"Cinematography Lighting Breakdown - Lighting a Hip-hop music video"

What's up guys, Greg here with Lensport to Go and welcome back to the channel. A lot of you have been asking to see more lighting breakdowns and I'm finally able to bring you a few of them from a recent music video shoot that I did with Gradient Films. If you want to check out the vlog and the behind the scenes I'll throw a link to it right up here. The shot we're gonna be looking at today is the one right behind me on the screen. I'll play it for you so you can see how the actual shot came out and then I'll get into the lighting breakdown. So let's roll it.
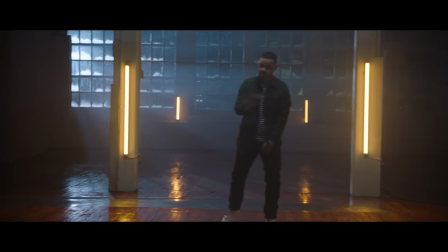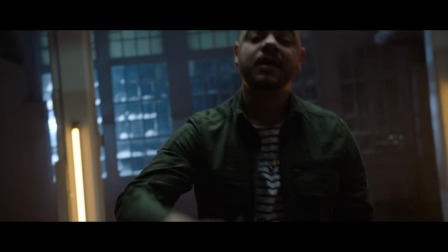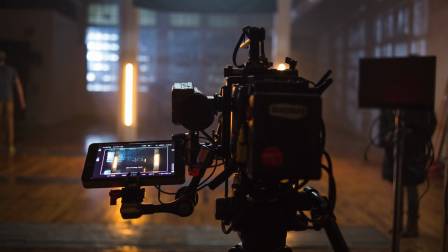So let's start off with the camera settings we shot on the Arri Alexa Mini, we shot in 4k, our white balance was 4300 Kelvin so that we get that cool moonlight coming in and then we have the warm quasars on the wall. Our ISO was 800.
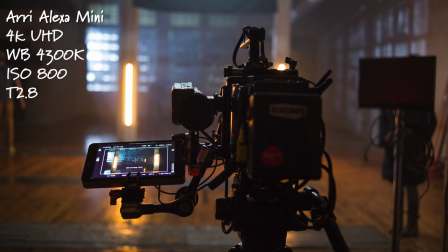We shot wide open at a t2.8 on the Ingenue Optimo style cine zoom lens 30 to 76 and we played around with the focal length as well during it so I don't have an exact one for this specific shot and there were no NDs or any sort of filters on it. If you want to see all of our camera settings they'll will be in the description down below.
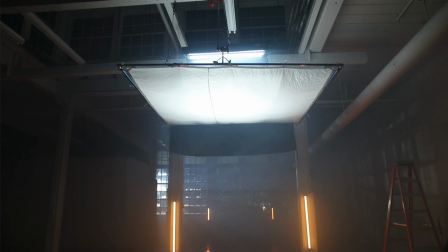So here's a little behind the scenes shot and I'll be jumping back to this periodically to show you where we're setting up lights and what lights we're turning on. So here's what the shot looked like when we turned all of the lights off. We are shooting at night so it's pretty dark outside, but there are a few lights from buildings that are across the way through the windows that you can see. We have the outline of our subject right about here, right in the center of the frame, but pretty much everything else is dark so we're working with a pretty clean slate.
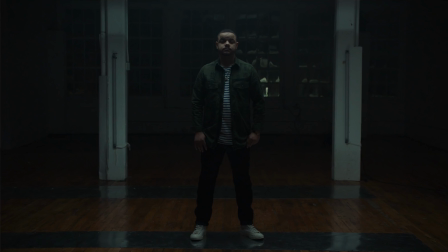The first light that we're gonna add is our overhead light and this is going to be our main key for our talent. Let's jump back to that behind the scenes shot so you can see what we have going on.
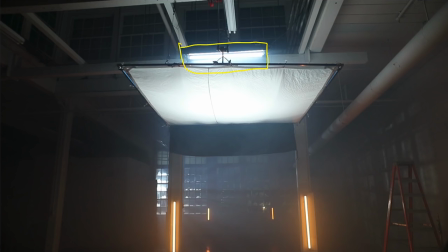Starting at the top we have a four foot Kino case but we have four four foot quasars in it instead of the Kino flow tubes and they are balanced to 5600 kelvin. Hanging below that we have an eight by eight frame way up overhead giving us that
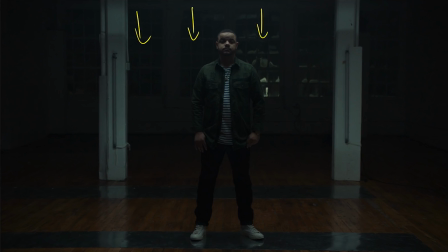really nice soft top light coming down and wrapping around our subject on its face.
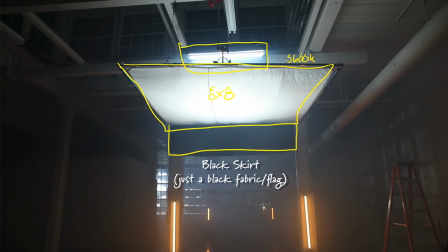And then hanging off that frame in the back, we have this skirt, which is just blocking off light from hitting these white posts so they don't overexpose.
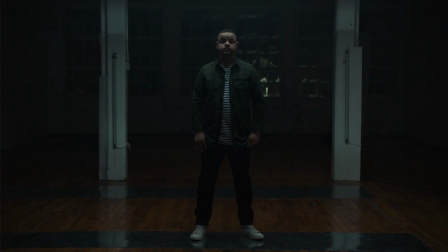And then it's also knocking down the ambient light in the background here. The next light that we added was our background rim light and the light coming through the window.
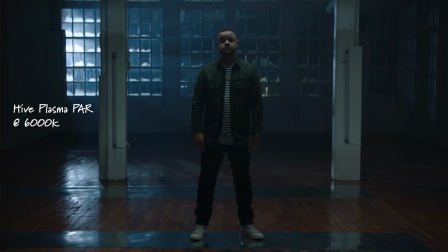This was a hive wasp that we had placed just outside. I'll show you a little behind the scenes.
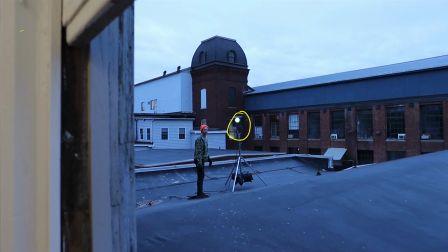Here's the hive wasp just booting up. And this big thing on the left side of the frame is the windows that we're shooting through.
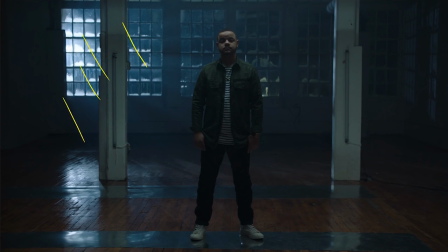So that's where you're seeing those rays of light coming in and we also had some fog which is really giving it that atmosphere We're also getting some nice shadows of the window frames on the wall over here The next lights that we start to add are the quasars first the forefoots that we
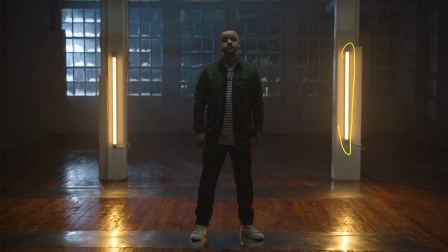have on these posts We just wanted to have something that gave a little bit more interest So we have one here and one here and both of these lights are balanced to 3200 Kelvin and that's giving us that warm look because our camera is set at 4,300 Kelvin.
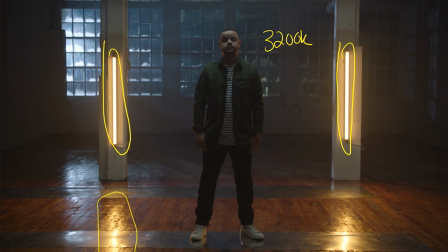Because of how shiny these floors are, there's also some really cool reflections on the ground, and you'll see that more with the two foots that we put up in the background. Talking about those two foots, those are the last two lights that we added in. So we add them right back here and here. And again, those are balanced to 3,200 Kelvin as well.
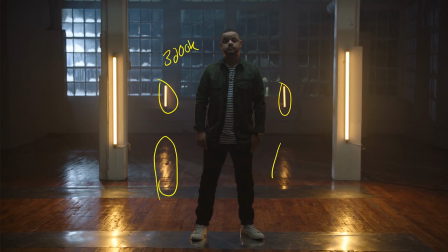And we're getting some awesome reflections in the ground on the wood, and a little bit hitting these metal things, which I wish wasn't there. I wish it was solid wood all the way through, but what can you do? It's a pretty simple setup. let me run through all of the lights so you can see them as we turn them on and off starting with the no
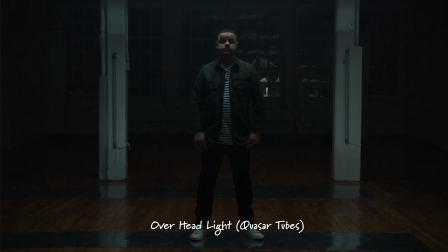lights we added in the overhead then we added in the hive wasp out on the roof coming through the window then we added in the
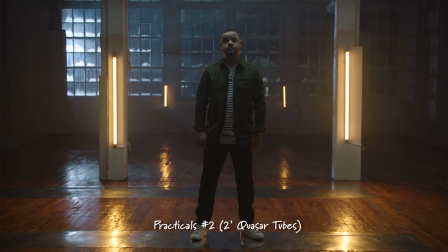four foot quasars on the pillars and lastly the two foot quasars in the background also giving a little bit of an optical illusion that the backgrounds much further away because they're smaller and giving those really cool reflections on the ground and that's gonna wrap it up for this cinematography lighting breakdown. Hopefully you guys enjoyed this little breakdown for the setup of this music video. If you want to learn more about any of the gear that we used, it will all be linked to in the description below. So definitely go and check those links out. We have a couple more videos coming out from this video shoot, so stick around for those.